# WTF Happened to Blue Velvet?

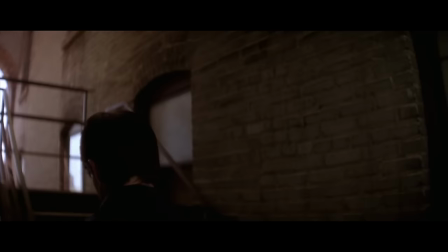The Carolina apartments where Dorothy resides in the film were shot at real apartment complexes located on 5th and Market Street in downtown Wilmington.
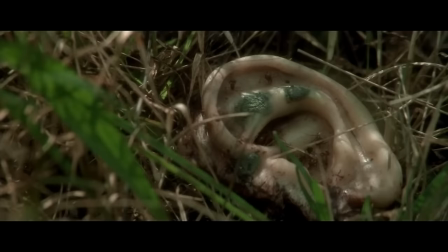One of the first things that happens in the movie is Jeffrey finding a severed human ear on the lawn of a vacant lot in his neighborhood.
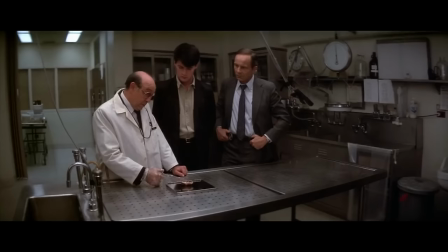The ear is later revealed to belong to Dawn, Dorothy's husband.
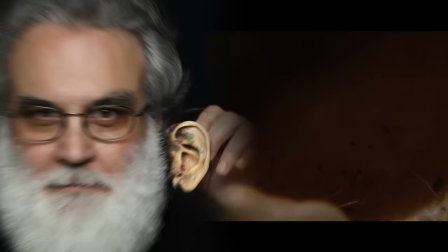But instead of modeling the ear on Dick Green, the actor who plays Dawn, the prosthetic ear used for the scene was originally modeled after makeup supervisor Jeff Goodwin's ear.
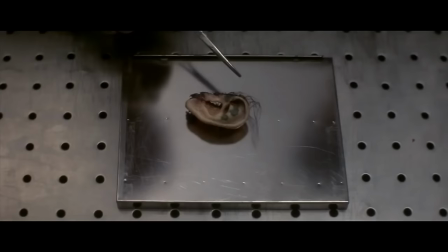However, when Lynch saw the mold, he felt it was too small and looked like a child's ear. So as a result, a second prosthetic was patterned after the producer Frank C. Caruso's ear.
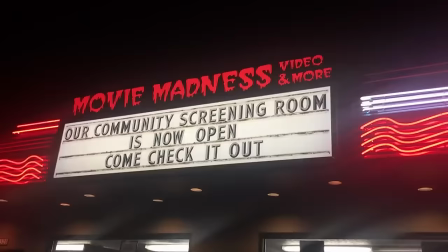Even so, to this day, one of the severed ear props remains in possession of Goodwin.
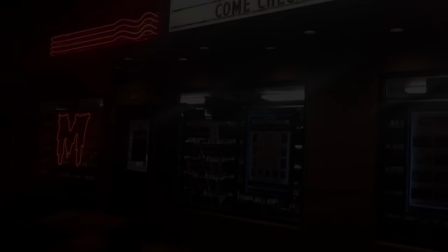Two other props were made, one of which is currently displayed at the Movie Madness Museum and Rental Shop in Portland, Oregon.
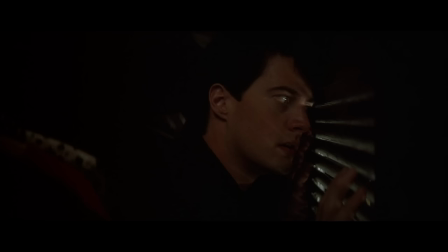The most infamous scene in Blue Velvet comes when Jeffrey sneaks into Dorothy's apartment at night and becomes involved in a voyeuristic, psycho-sexual role-playing game.
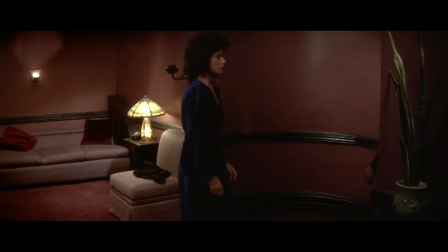Dorothy attempts to seduce and rape Jeffrey at knife point before Frank storms in and completely turns the tables on Dorothy,
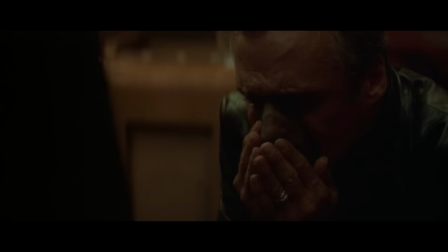physically and verbally abusing her while huffing narcotic fumes. First of all, the sex between Dorothy and Jeffrey was longer than the original screenplay.
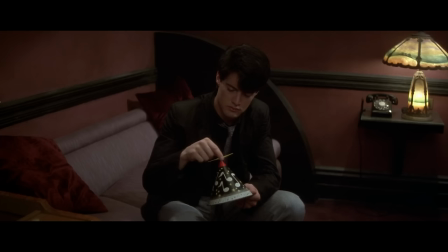As initially envisioned, Dorothy suspects Jeffrey to be her husband, and begins crying when saying Jeffrey's name out loud.
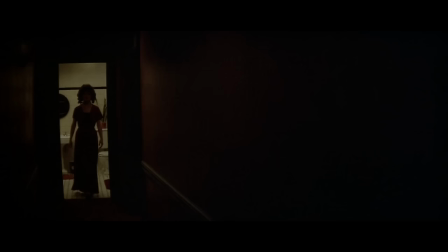Meanwhile, Jeffrey was originally meant to spin the little propeller on Dorothy's son's hat as she undresses him before Frank shows up.
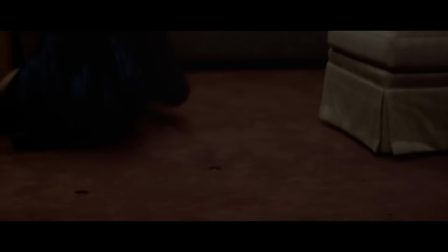According to Rossellini, she was completely naked under her robe while filming the scene with Frank, something that Hopper was not aware of until cameras began rolling.
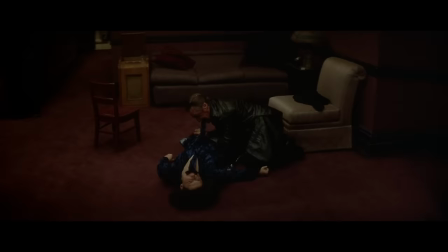Once Rossellini spread her legs to allow Hopper to kneel between them, Hopper realized what was happening.
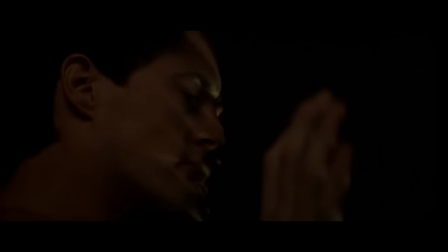What's even crazier is that the scene was the first time Hopper and Rossellini worked together on the film.
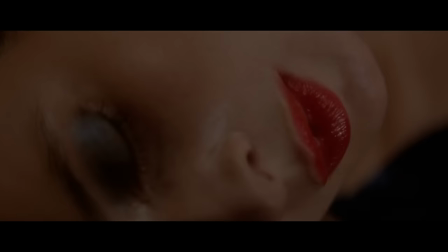The notorious apartment scene was also difficult to shoot due to the locals gathering nearby.
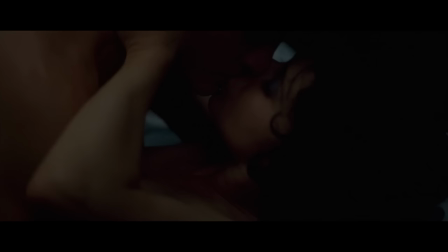According to Rossellini in her autobiography, Some of Me, citizens of Wilmington showed up at the apartment complex with blankets and picnic baskets to watch the harrowing sequence filmed in real time.
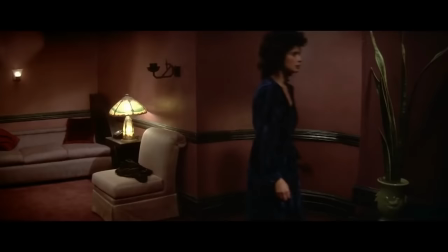Despite the distraction, Lynch continued to shoot the scene as planned. When When the sequence was completed, the townsfolk wandered away in a state of bewilderment.
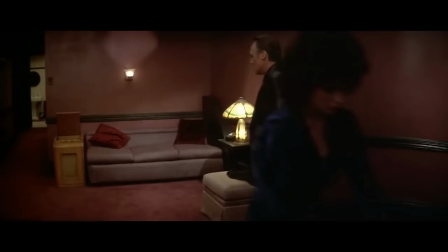Afterward, the local police informed Lynch that he was no longer able to shoot in public locations in Wilmington.
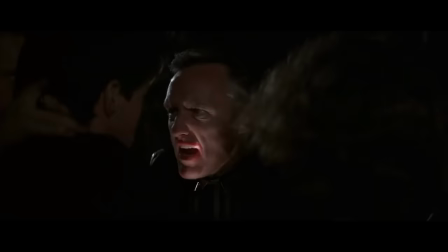The rape scene was that disturbing. Of course, what's disturbing to the general public is downright amusing to Lynch.
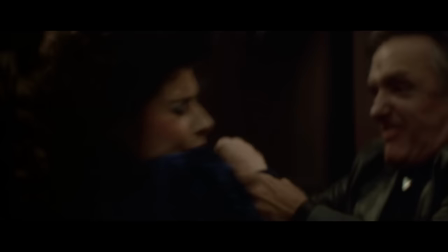According to Rossellini, filming the rape scene was so surreal and bizarre that Lynch could not stop laughing hysterically off-screen.
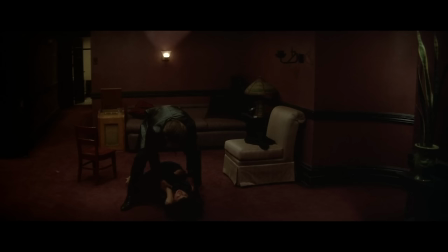At the time, Rossellini was mystified as to why Lynch would laugh so hard at such unsettling material. but she later admitted that whenever she watches that scene nowadays,
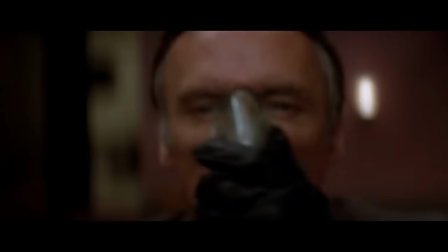she can't stop herself from bursting into maniacal laughter.
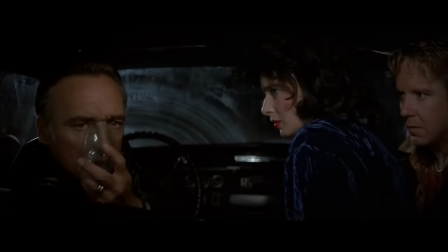Speaking of Frank and his moody, narcotic escapades, the character was originally written to inhale helium throughout the film. It was Hopper who suggested changing the helium to amyl nitrate, knowing that the latter substance was often used recreationally as a sexual stimulant.
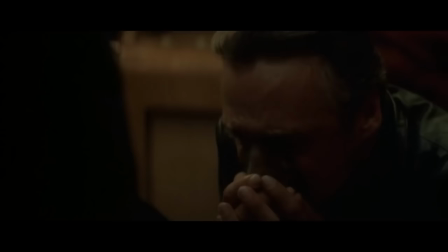Years later, upon reflection, Hopper imagined how insane it would have been to play a psychopathic, high-pitched helium addict, but still stood by his choice.
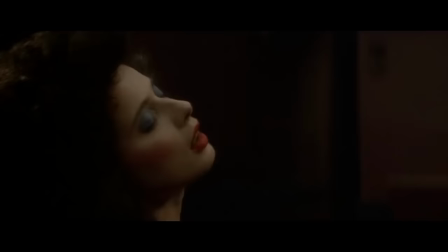Meanwhile, Lynch felt changing the helium to amyl nitrate was wise, as he feared audiences would find a helium-voiced madman ridiculous and laugh for all the wrong reasons.
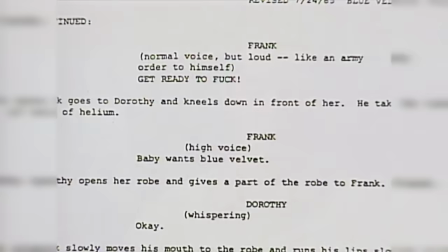While on the subject of Frank, it's worth noting that he drops every single F-bomb in the movie except for one.
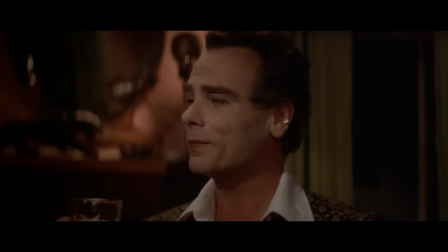Frank says the F-word 55 times and uses it in every sentence.
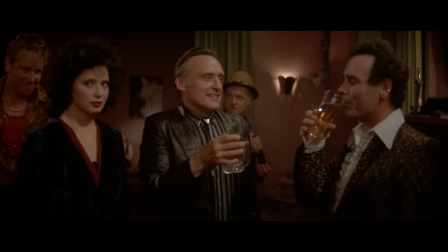Meanwhile, Ben utters it once, but only after being told to do so by Frank. What's interesting about this factoid is that, according to Hopper, Lynch never said the word fuck one time while making the movie. Instead, Lynch would point to the script when he needed to refer to profanity as that word. Hopper found this quite amusing, stating, quote, He can write it, but he won't say it. He's a peculiar man. While Lynch was slightly pushing back on this assessment, he stated that he didn't want to curse on set to add to the hyper-charged atmosphere they were already establishing.
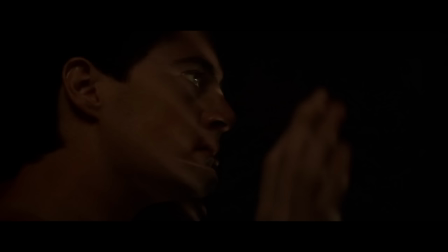During the infamous rape scene, Frank strikes Dorothy across the face as Jeffrey watches from inside the closet.
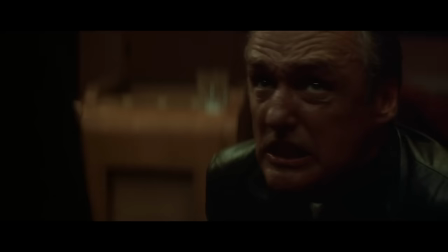The shot originally depicted Frank's hand striking Dorothy's face. To satisfy the MPAA and its mandate to reduce the graphic depiction of violence against women,
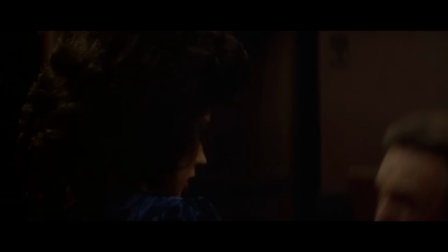Lynch had to re-edit the scene to make it appear as if Frank's hand hits Dorothy's face off-screen. However, in Lynch's personal opinion, he felt the result did more harm than good and only made the scene more alarming.
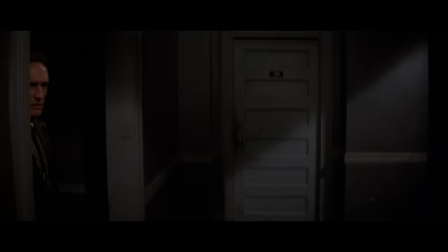Another notable sequence in the film takes place after Frank catches Jeffrey leaving Dorothy's apartment, captures him, and takes him to Ben's brothel.